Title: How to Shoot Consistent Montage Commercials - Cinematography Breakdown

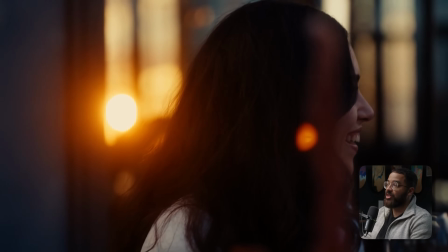[8:12]
And then this is when I had to actually start moving in lights because the sun was setting,
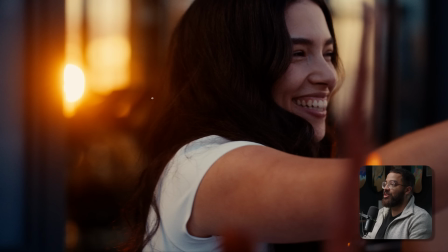[8:17]
and then I was dealing with heavy contrast ratios just because of how harsh the sun was. So if we again draw our table that we were looking at before, this is me shooting over the shoulder of somebody else.
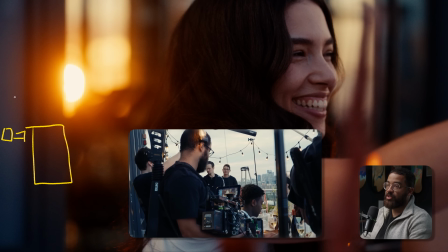[8:29]
The shoulder is not in frame, but I'm just shooting over the table. And then my talent is there.
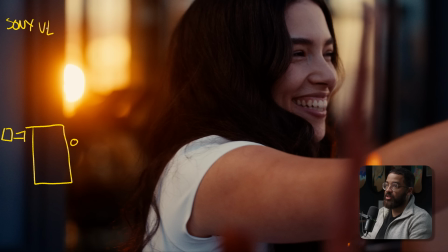[8:33]
We're still working with the Sony Venice. And then at this point, I am handheld and I'm just moving around the table with a long lens. At this point, we're shooting on the 135 millimeter because we didn't want a 180 because that would be way too much.
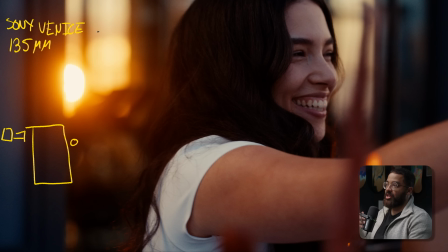[8:47]
We just wanted to basically chop off the top of the head and then the mid body and get a lot more context and not necessarily a very tight shot. So this is just me shooting in this direction. And then I have my son basically backlighting my subject, which is giving me a nice highlight on the hair.
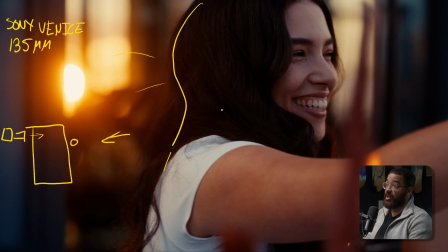[9:03]
And it's basically giving me a very nice flare. And it's very interesting. But what happens here is you get a very heavy contrast ratio, meaning that you don't have a lot of ambient and a light on the face, especially on the light side of her face.
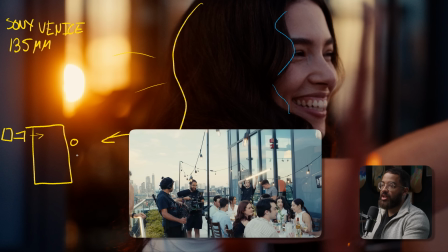[9:19]
So this would be completely dark. And I had my gaffer and grip.
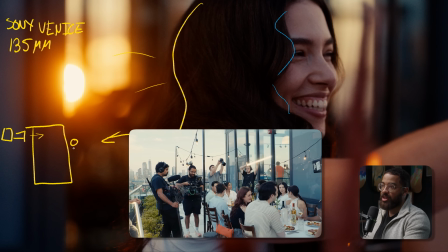[9:23]
They were running kind of two Titan tubes to sandwich the talent, and then I would just tell them, we just need different outputs, so we'll put them on different sides.
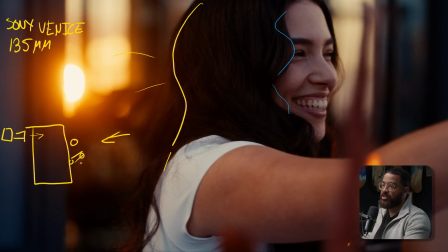[9:30]
And I just had one of them stand off here to the side, and this was set at 2700 Kelvin. And because we were pretty late in the day, we didn't need that much power. So we're roughly sitting around 40%, and this would vary depending on the shot.
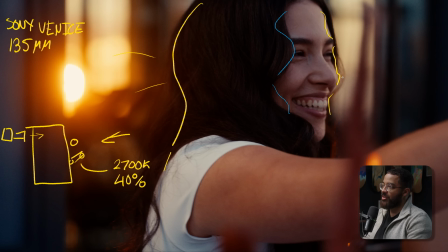[9:43]
But this is basically adding that warmth back into her face, adding the light side back here so we can have some sort of a sandwich. We have a harsh sunset coming in here, which is giving her a beautiful hair light as well as flaring the lens.
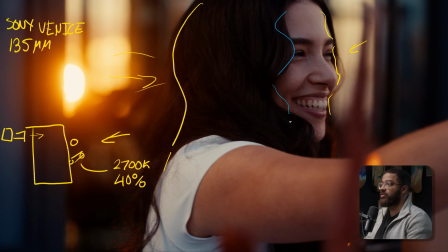[9:57]
So we had something to look at. You could shoot this no problem without the tube, but I just liked it there because it added more detail to the face. And I had to go with what we were shooting. We were more so focused on the feeling, and this was supposed to feel more commercial.
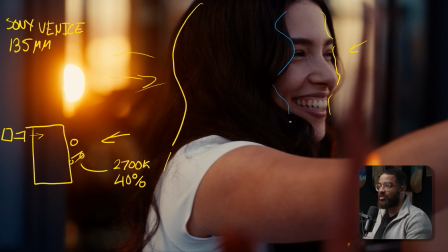[10:11]
If this was supposed to feel a little natural, a little more verite in telling a story, I wouldn't have that. It would be very contrast heavy and possibly even bring in a neg. But you can see if we just take off this graphic here and talk about scene coverage,
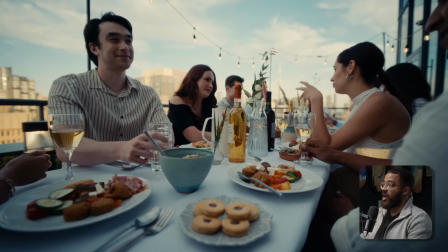[10:27]
I have a wide, super wide in this case, and then I have a medium wide, and then we just go into tights.
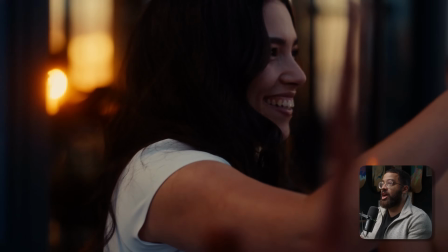[10:33]
As a cinematographer, I've kind of learned that I don't like shooting in focal lengths in the mid-range.
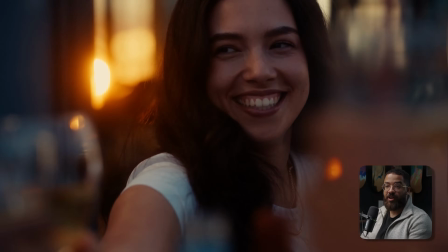[10:38]
I really don't like shooting on 50s, 35s, or kind of 50 to 75.
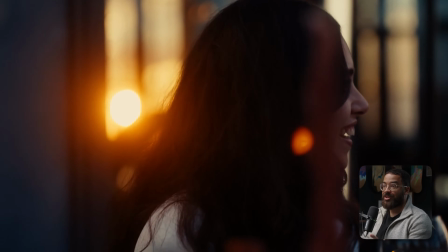[10:46]
I really like super wide lenses or super tight lenses. And this is what I've just developed in my work, and it comes very interesting.
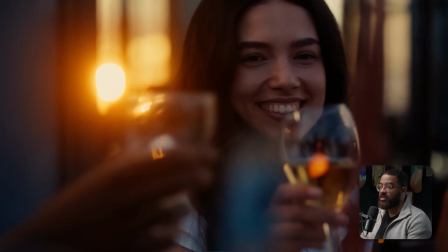[10:54]
When I started like my videography as well as just cinematography and kind of bridging that gap,
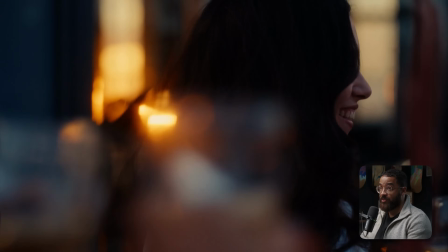[11:00]
I love to shoot on the 35 and 55 millimeter Sigma lenses that I had.
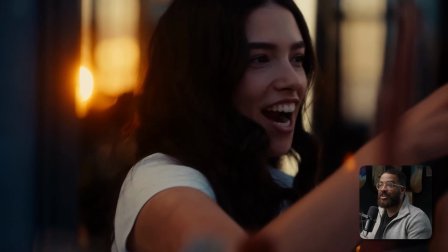[11:05]
And it just kind of felt very stale. I didn't really know how to use a wide lens properly.
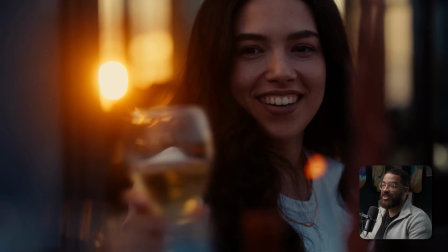[11:11]
And I'm not saying I know how to use a wide lens properly in this, but this gives me a little bit more interest and tells a different story.
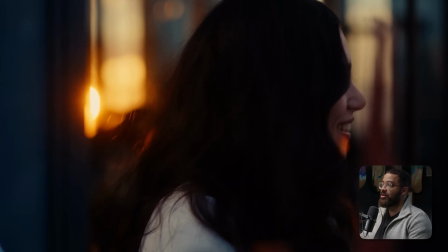[11:18]
But the main thing that we're going to be looking at here as we dive into the next scene
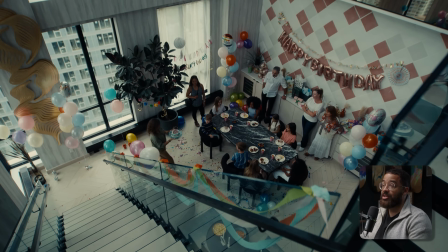[11:23]
is keeping that consistency across your scenes and images. What we're moving into here is a birthday scene, and you can see if we just break down the shots that we're going to be looking at before we even dive into how we lit them and how we use the natural room to achieve this,
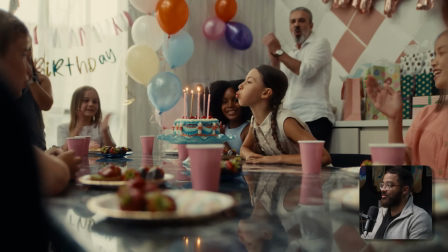[11:40]
we are starting off with a wide medium, and then a tight shot to play out the action.
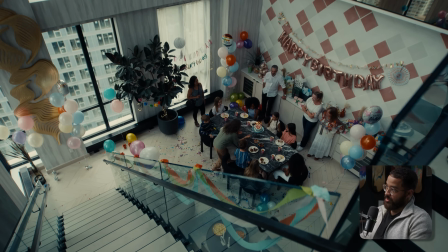[11:46]
And you could see the visual consistency across this.
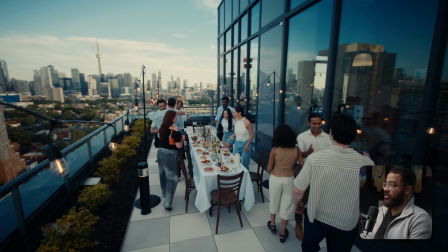[11:49]
So if I even go back to the next scene, it is the same visual language, and this is super important when you're shooting montage commercials,
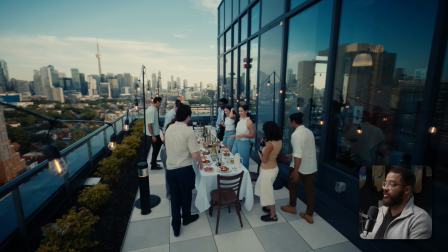[11:56]
especially as a cinematographer, to have that in mind.
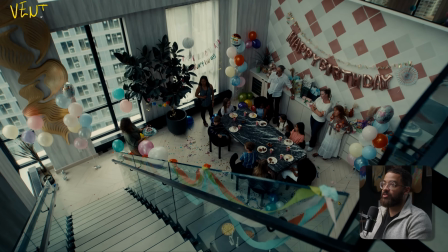[11:59]
So this, again, we shot on the Sony Venice, but there was a lot of interesting things that we had to do here because this was dealing with a interesting location and how you position a camera that is that heavy over this.
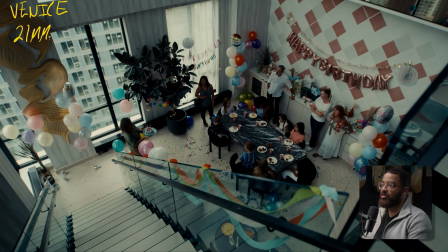[12:13]
I know that we're talking about visual language and consistency, but it's really important how to understand and how to achieve certain shots like this.